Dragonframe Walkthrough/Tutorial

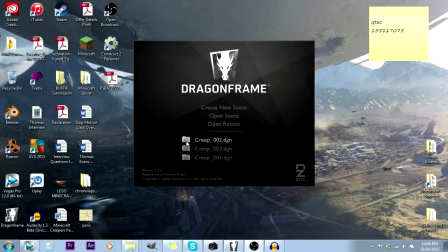0s
Okay, so this is a Dragonframe walkthrough tutorial.
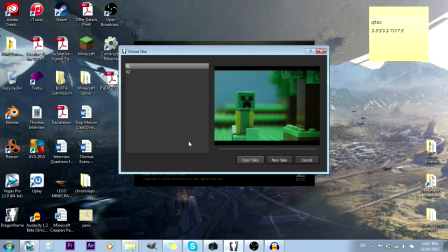4s
Dragonframe is an animation software that I use and that a lot of big animation studios like Aardman and the guys that did Coraline and Paranorman and I think Box Trolls and all that stuff, that's all done in Dragonframe. I think this was $300, so for professional software, this is pretty damn cheap.
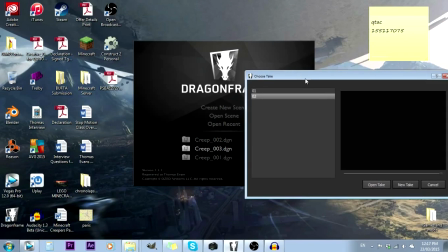22s
When I do animations, all of the animation for one video will be in one of these scene folders.
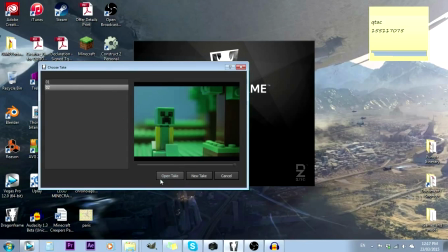30s
And whenever I do a new shot, I do a new take. So I'm going to open take 2, which has nothing in it.
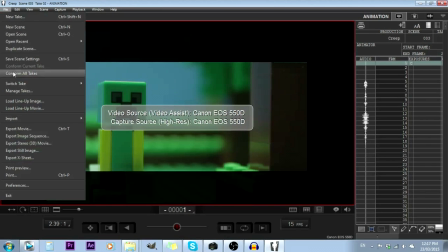35s
I like doing that because then if I want to change something, like go back and reanimate something or make a new take, I can just go switch take, and then I can, if I want to do a new shot,
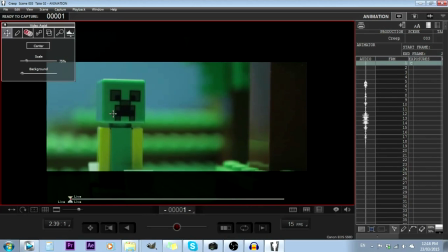48s
I just go new take, and it's just like one click, and then everything is all in one folder. So that's really convenient for me. So the first thing you'll see here is I've got my Canon T2i or 550D hooked up to the live view here.
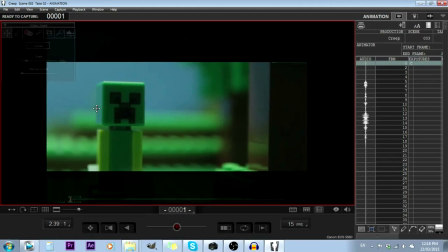61s
As you can see, I can move my hands in front of there. I'm setting up for a nighttime shot, which the lighting isn't perfect for, but what I've got here is just a big softbox.
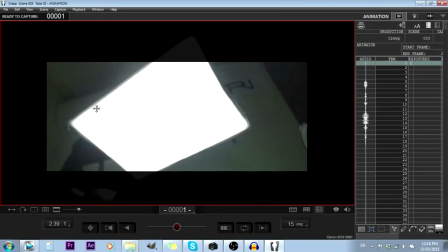70s
Let's see if I can show you that on the preview screen. It's just a big softbox light above the set, which is providing my lighting.
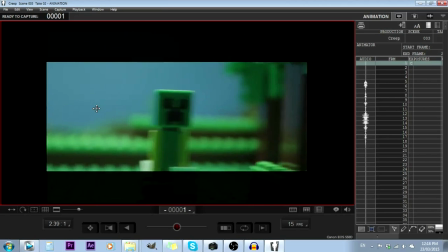78s
So it just gives everything this white highlight along the top.
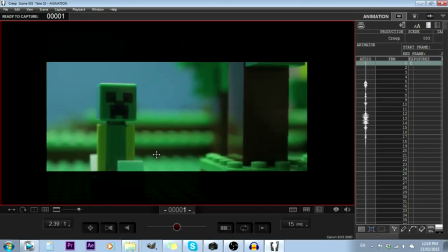81s
Since I got these softboxes, I think there's been a major improvement in how my videos look, so I highly recommend them. They're really good. Okay, so his face is a bit dark there, so I took this out for a second before. I'm going to add it back in to show you. I've just got a piece of white paper here.
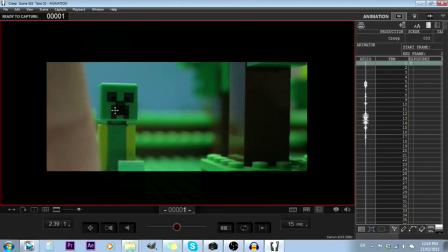97s
It's actually a business card that I have spare, and I'm going to stick that underneath him, and it'll just brighten up. So that's without, with, so you can see his face a bit better there. And he stands out against the background a bit better. Now I'm going to have a look at my camera settings.
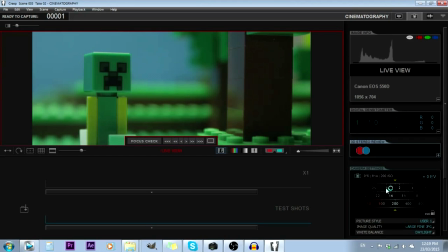113s
And down here in the bottom right corner, you've got your shutter speed, which is how long the shutter in your camera is open for.
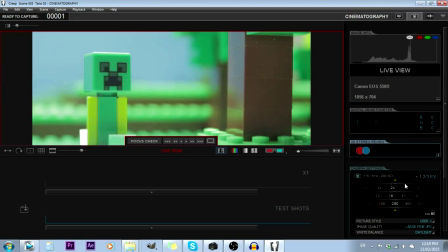120s
The longer it is, the more light will be let in.
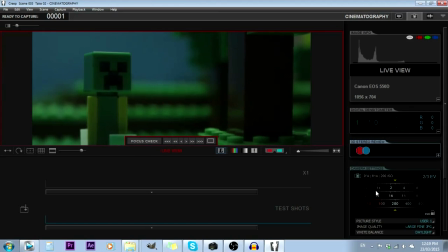122s
Your aperture, which is how wide the circle on your camera lens is, that actually lets in light.
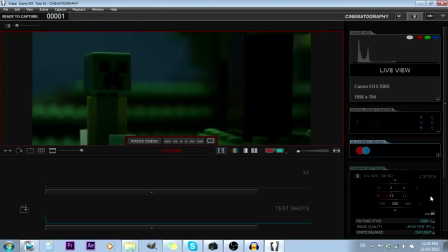130s
Aperture, the higher it is, the less light is let in, but also the more things that will be in focus.
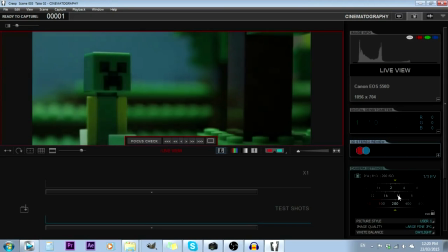136s
I'll demonstrate that to you in a moment.
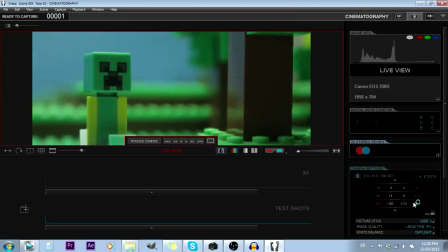138s
And down here is the bottom is the ISO, which is also controlling brightness, but what it isn't actually adjusting settings.
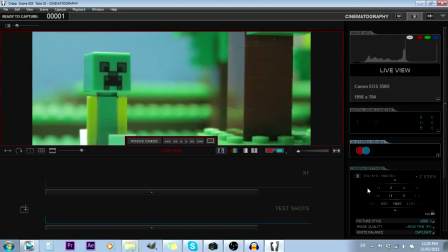146s
This is actually more to do with the way the camera processes it. So the higher your ISO, the more noisy it's going to be. So generally you want to stick that down as low as you can. I usually sit around the 200, 400 range, so I don't get much of that ugly multicolored noise.
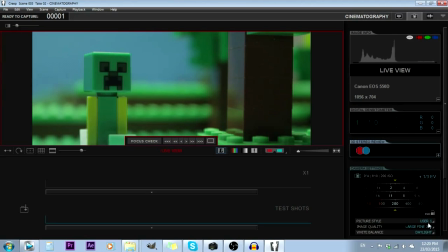161s
And below all that stuff, you have your processing, or your settings here.
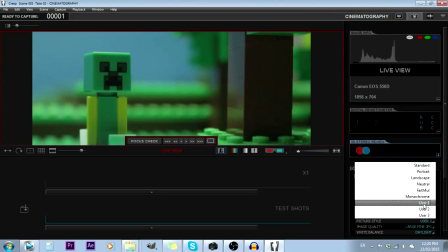167s
Your picture style is basically colors, so you can set that to all this different stuff.
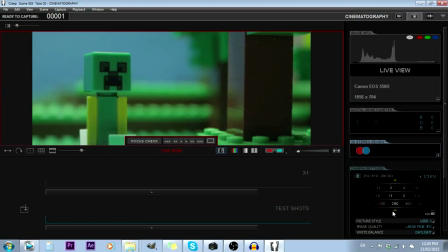172s
I usually set it to one that I've created myself, which is similar to a picture style you can download called CineStyle, which just lowers the contrast and the sharpness from your standard thing.
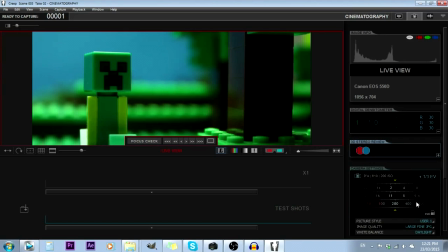183s
So you're actually doing as little processing as possible in camera, so you have more information to work with.
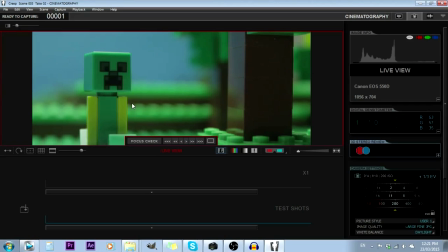190s
If you look at this image is kind of flat and gray and foggy, and what I'll do is I'll actually up the contrast in my editing program and to make it look a bit nicer. But because I have that low contrast style, you can see more, so you can see in the shadows and in the bright areas.
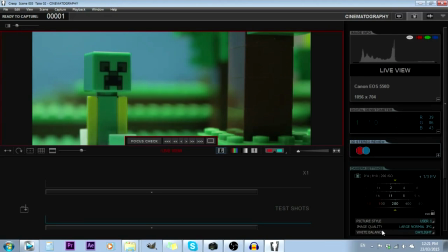206s
That's part of what makes things look really cinematic. Down here I'm just doing a large normal JPEG. Anyway, I'm just doing a large JPEG.
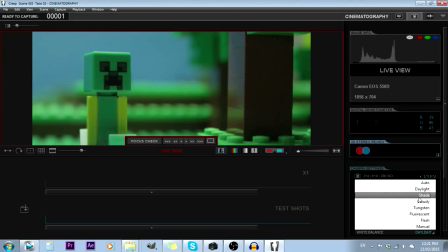215s
I could do a better thing like RAW or something, but really when I'm shooting in 5K, there's not really a whole lot of quality lost. Oop. Oh yeah, and occasionally my camera will, if I don't leave it there, it'll turn off automatically. Down here you've got your white balance, which is basically what color white is in your picture.
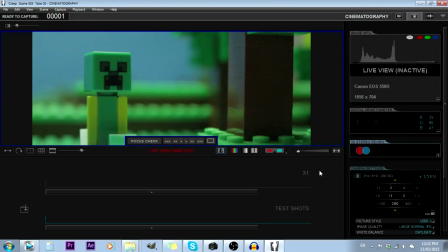234s
So here, if I just press 3 on my numpad, it'll put that back.
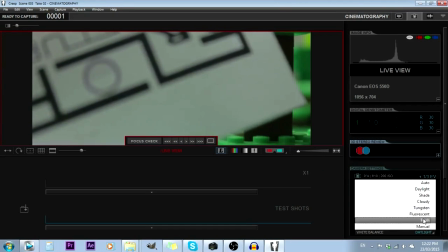239s
So if you look here, that's, if I change my white balance, it'll make the white a different color.